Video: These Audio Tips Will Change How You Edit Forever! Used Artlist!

why sound design is more important than a video intro
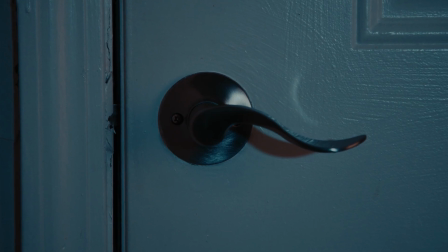0:05 if you are serious about sound design and storytelling stick around because we are diving into the psychology of sound how it manipulates emotion and some juicy primate pro tips to take your audio game to the next level hey creators before you get into nerdy today this video is proudly sponsored by artlist your go-to platform for high quality music and sound effects that won't get you into copyright trouble. Everything you see and hear in today's demo is straight from our place.
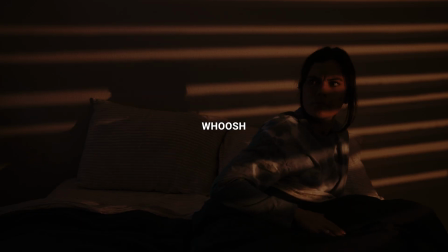0:36 Ever wondered why a simple whoosh or low drone can make your heart race?
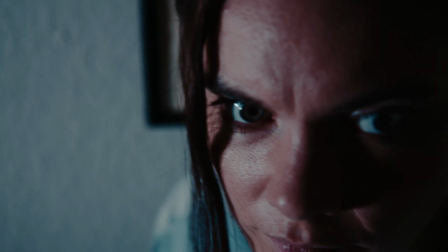0:43 That because sound triggers emotion faster than the visuals. Studies show certain frequency like sub bass,
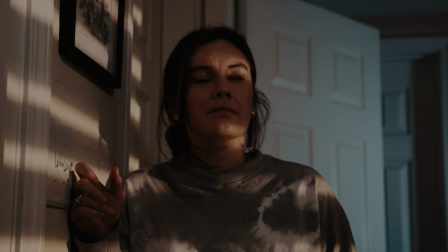0:51 grumbles or sharp high pitch tones activate our limbic system. the part of the brain that process
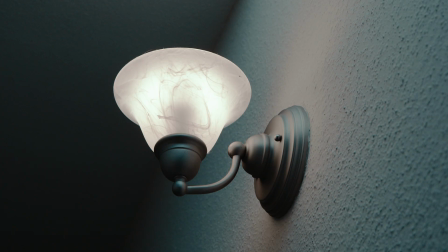0:58 fear anticipation and even nostalgia let me play to short clip same footage different music totally different vibe
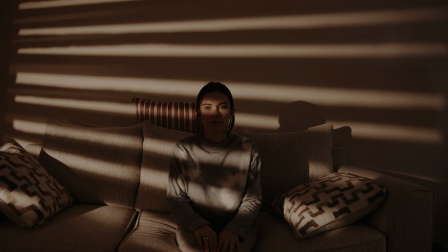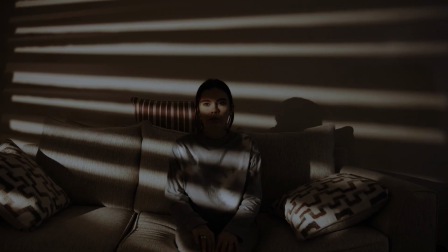sound isn't just part of your video it's the soul now let's talk about the types of sound effects for storytelling let's break it down into four key types
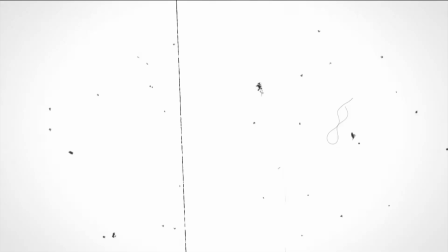1:29 of sound effects that trigger emotion the first one is diegetic the sounds your
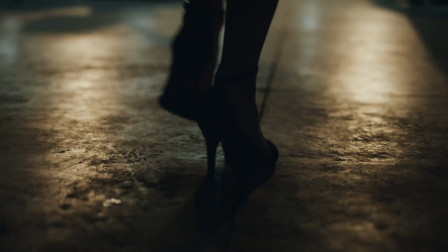1:34 character can hear that is footsteps door opening sound or the whispers
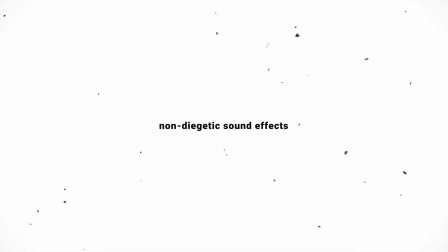1:38 number two is non-diagetic sound the sound that only viewer can hear the tension that drones on etc so when the actor is acting they are not hearing
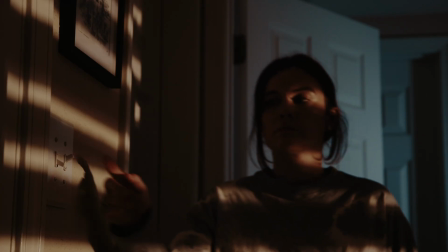1:48 those sound those sounds are added for the audience so that the audience can feel the environment when they're watching the video now the number three
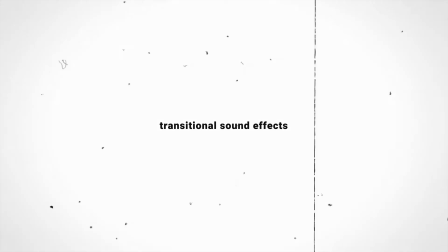1:58 there is transitional sound effect that is switches who shares riser that use to make the transition when you are seeing any transition on a video you might have heard some sound effect along with that transition those are the
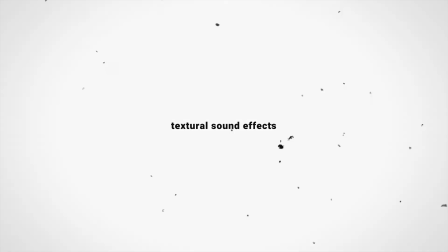2:12 transitional sound effects and the last but not the least that is textural sound effects
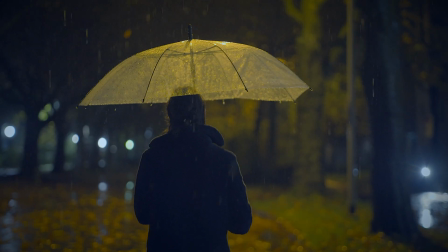2:17 the ambience layer wind rain city humps they're the mood sitters
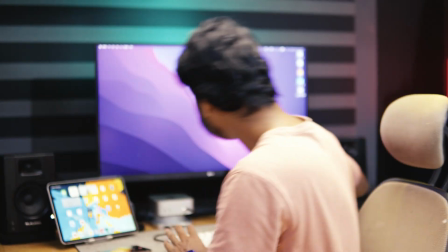2:24 so the examples that you have just watched all of them are collected from artlist
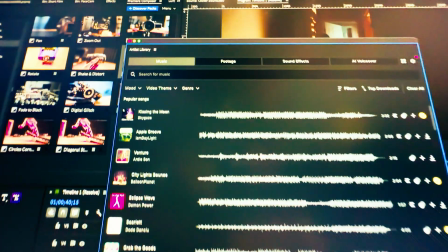2:29 at least has their own video library sound effect library and audio
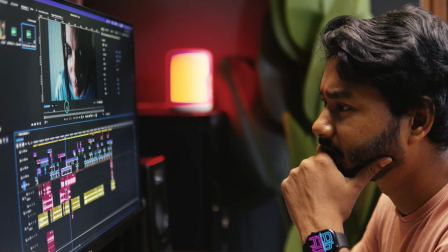2:36 i mean music libraries so you can download whatever you need for your project though you don't
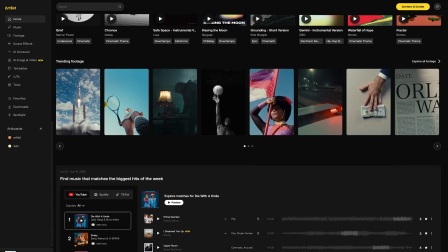2:42 need a massive library but you just need the right sound at the right moment
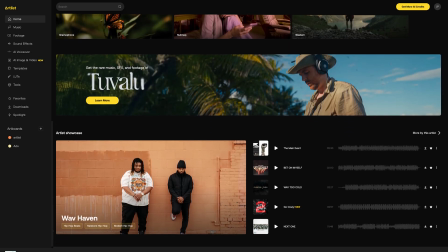2:47 artlist give you that flexibility you can search your music
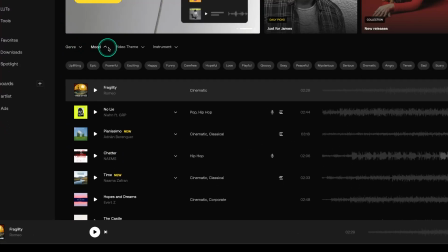2:52 by genre mood video theme instrument or you can just search the name that is
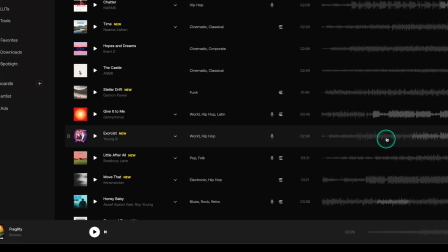2:56 roaming around your mind they have a magic button that is similar songs if you
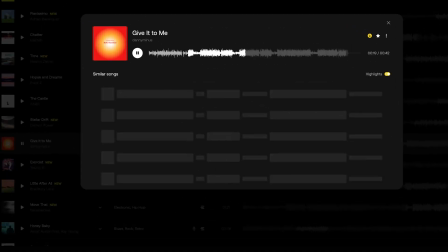3:01 just click on that button you will get several similar song options i use that all the
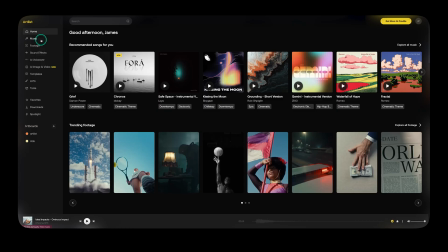3:07 time if you have an at least max plan then you will get music footages
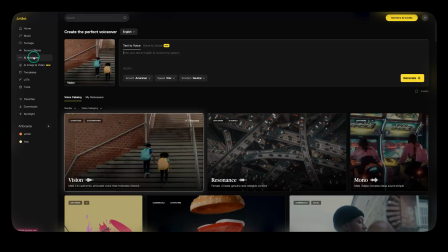3:13 sound effects ai voiceover ai image and video templates
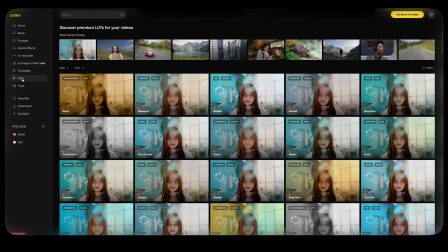3:19 blurts and many more click the first link in the description to try art
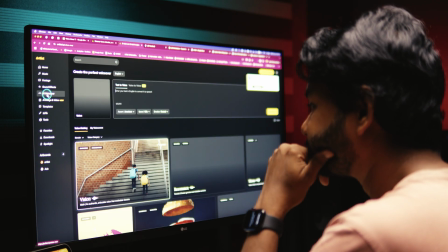3:25 list and if you use my affiliate link then you'll get two extra month when you purchase their yearly plan let's talk about some premiere pro tips for
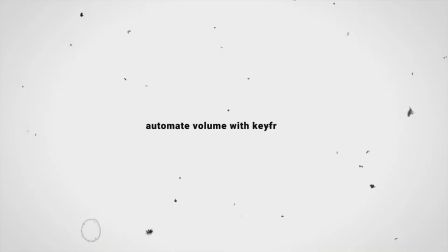3:34 sound design here are three nerdy sound design tricks inside adobe premiere pro the first one is automate volume with key frames duck your music under dialogue
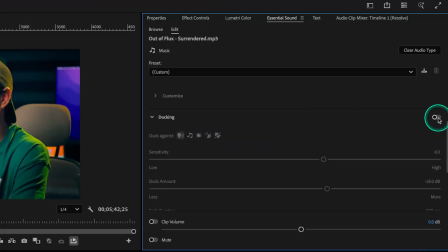3:43 or build tension slowly you can duck the music automatically using a feature in
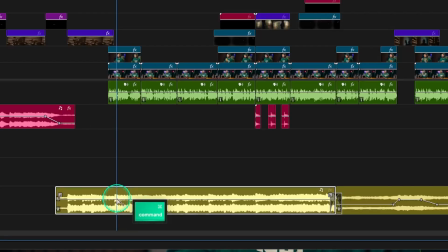3:48 adobe Premiere Pro but I really like the keyframing feature that will give you more control.
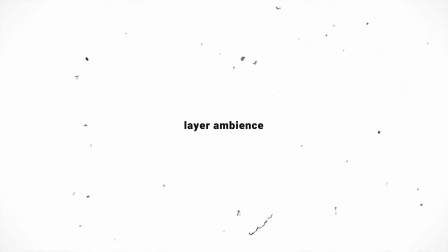3:58 The second tip is about layer ambience. Don't settle for one background look.
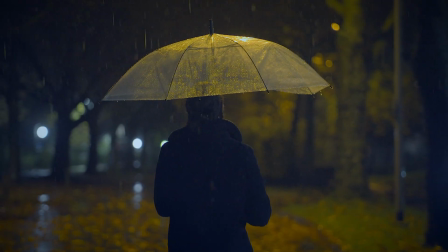4:03 Mix forest, rain and distance thunder to make it more impressive.